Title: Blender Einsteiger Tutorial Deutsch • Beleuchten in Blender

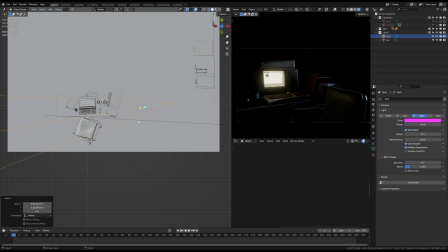und dann machen wir mal weiter als nächstes möchte ich
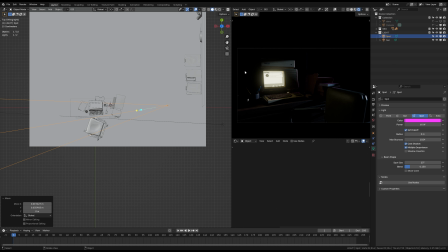hier der linken seite von dem computer ein bisschen licht geben weil das aktuell hier komplett im schatten versinkt und ich möchte schon dass man hier die form von diesem computer richtig sieht
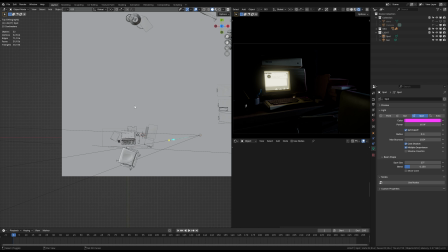und um das machen zu können füge ich jetzt einfach mal ein
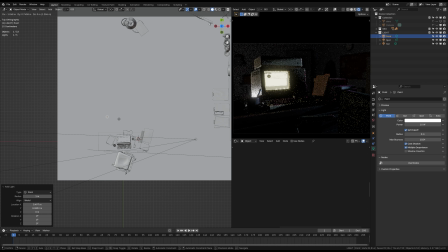punkt licht hinzu und dieses punkt licht hier das schiebe ich jetzt einfach mal ungefähr an diese stelle hier weil ich genau weiß aufgrund des kamera winkels ich blende die kamera auch mal ein hier ist die kamera dass das licht dann natürlich von dieser seite des computers hier abprallt und genau in die kamera
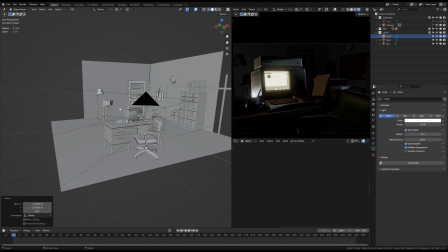rein reflektiert und ich mache das jetzt einfach ein bisschen höher dieses licht hier und ich möchte nicht dass wir jetzt so eine scharfe reflektion haben wie wir das aktuell haben darum erhöhe ich jetzt einfach mal die lichtgröße dass das
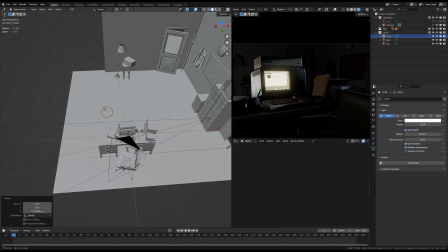wirklich wie eine flächige licht einfach ist dass wir hier nicht so eine scharfe
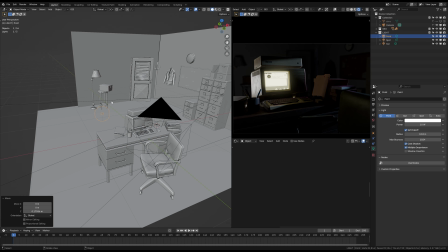reflektion haben und dann möchte ich dass das licht deutlich
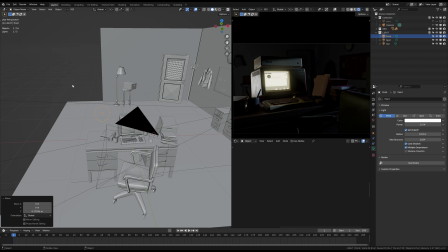wärmer ist weil ich stelle mir vor dass das so was ist wie irgendeine lampe die in irgendeiner ecke vom raum vielleicht steht mit so einer schönen alten glühbirne die dann wirklich einfach sehr sehr warmes licht in die szene wirft dementsprechend mache ich das licht jetzt auch recht warm und
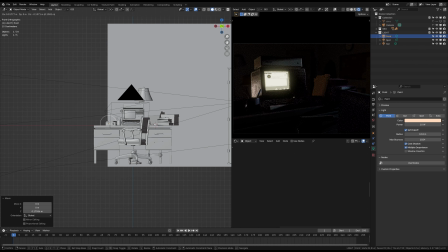schaue ich mal wie das hier in der mit verschiedenen Höhen aussieht, was mir am besten gefällt. Sagen wir mal so. Und dann machen wir das Ganze dunkler, weil ich finde das persönlich jetzt ein bisschen zu hell.
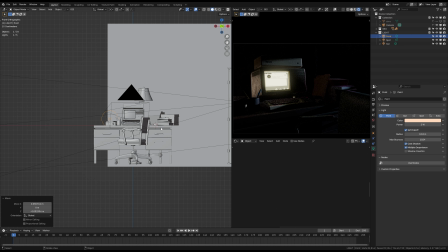Das zieht mein Auge ein bisschen zu sehr in diese Ecke dahin. Und dann schauen wir mal, wo uns das am besten gefällt.
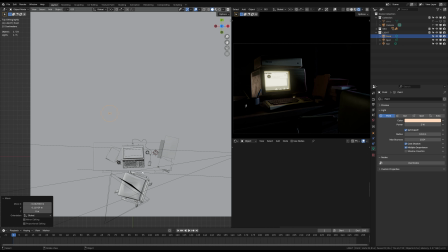Ihr könnt das natürlich machen, wie ihr gerne möchtet. Ich lasse das jetzt einfach mal an dieser Stelle hier.
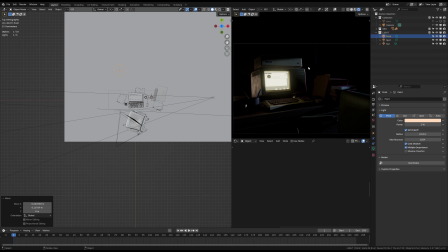dann haben wir hier den vordergrund schon gar nicht schlecht aufgelöst also das heißt wir haben jetzt schon ein bisschen form und farbe drin hier
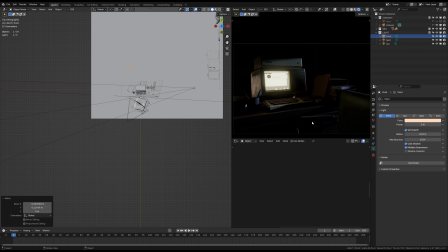unten ist jetzt eine stelle die noch so ein bisschen dunkel ist das heißt die hier möchte ich jetzt noch ein bisschen aufhellen dafür nehme ich jetzt auch einfach dieses punktlicht dass wir hier schon erstellt haben mit schiff d dupliziere ich das und schiebe ich einfach nach hier unten und ich schaue einfach hier auf diese
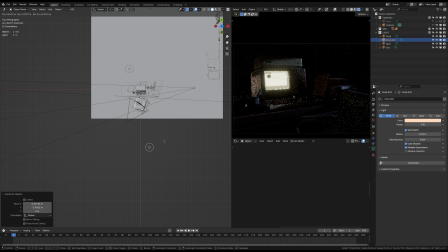lehne weil ich weiß dass sie es metall und ich gucke jetzt einfach wo dieses licht so ein bisschen von dieser lehne gefangen wird und wir sehen auch dass der computer ein bisschen was davon ab bekommt und dann haben wir so ein kleines bisschen diese schatten aufgebrochen und haben hier auch ein bisschen mehr detail drin
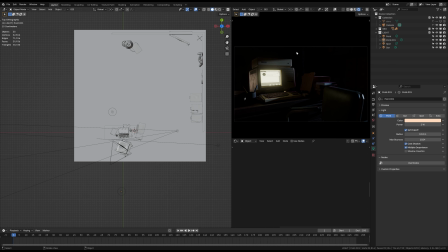so als nächstes möchte ich den hintergrund angehen weil der ist ja aktuell komplett im schatten kann man natürlich so lassen wenn man das möchte, aber ich möchte jetzt auf jeden Fall den Hintergrund ein wenig aufhellen
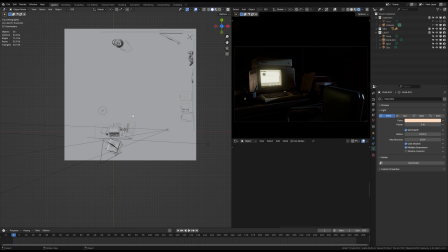und dazu büge ich jetzt erstmal ein Flächenlicht hinzu, ein Area Light also und ich möchte, dass dieses Area Light hier diese Seite des Raumes beleuchtet.